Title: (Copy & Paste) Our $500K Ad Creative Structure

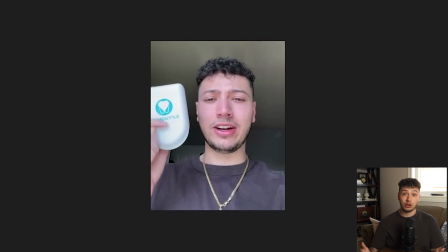8:14 You're having a cool night, you want to pull up to the boy's house, and now your teeth are 5 shades whiter from using this teeth whitening kit.
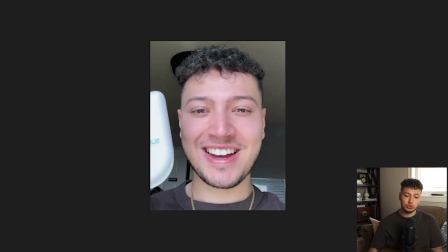8:21 I'm sure someone will notice something and compliment you.
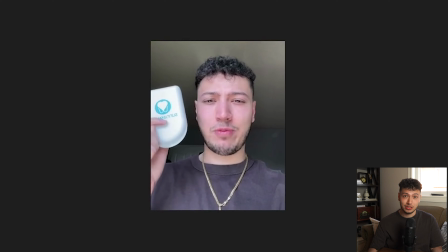8:24 In today's day and age, if someone wants to compliment you, they'll just say, sheesh.
And that's why it's relatable. And it's what good marketers do. They put videos, texts, pictures together, and they find ways to make it relatable and find experiences or struggles so that consumers can buy their product. Let's be real here. This whole sheesh thing just started happening. So why not implement it into an ad?
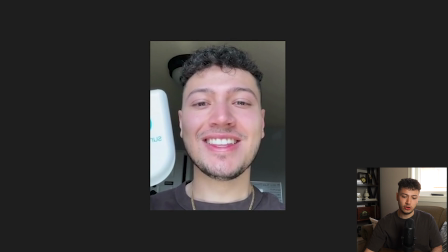8:48 Something I also usually do, but I didn't put in this video ad, is add captions so people can see what I'm saying.
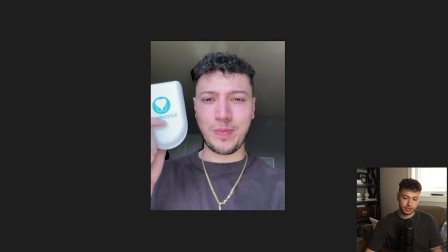8:54 This is a totally optional thing, but it definitely helps with viewer retention. You can use the app called Veed. I'll put a link in the description so you guys can use it. It's basically just an auto transcribing app that will generate captions for your video. Pretty cool, right? I'm sure there's tons of notes that you guys have written down at this point, so I just want to say that I'm super happy that you've made it this far and that you've been watching this video. I'm super pumped for you guys to take action and learn everything that I'm talking about, because this is truly what we use in our video ad creatives. So feel free to give this video a like and a subscribe, and keep going here.
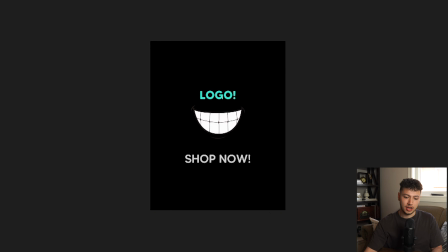9:28 And now the final clip. We're at the final stretch of this video, call to action. And now I'll be honest, I didn't have a logo of this product, so I just put the text that says logo at the top. I also put a smile to demonstrate the product is for teeth. It's very simple how I made this.
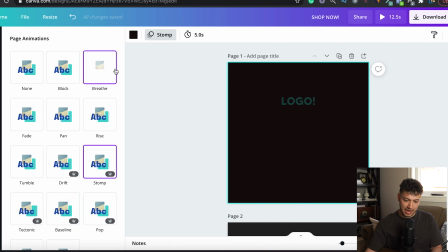9:43 All I did was go into Canva, make a quick background, and animate it. It's free to use and very simple to navigate through. We personally use Canva for a lot of our advertising and for these quick little animations that you see on that black screen. It's a very simple app, like I'd mentioned, and I highly recommend that you guys get it. And that's pretty much it, guys. This structure has literally helped us generate thousands, if not hundreds of thousands of dollars on our Shopify stores. It's really incredible, and it doesn't take a lot of work, I'll be honest with you. All you have to do is really understand your product and really understand your demographic. That way there, you can come up with benefits, features, cool sentences, engaging sentences, and the proper call to actions. And I promise you guys, if you follow this structure and this new way of marketing, I guarantee that you will see a much better performance in your ads. Don't take it from me, guys. Look at the numbers when you run these kind of ads and you will notice a difference. So I just want to say thank you for watching this video again. I really appreciate everyone that's been supporting us recently on the channel. And if you haven't already, please give this video a thumbs up and a subscribe if you did enjoy it. Thank you guys for watching, and we'll see you in the next video. Take care.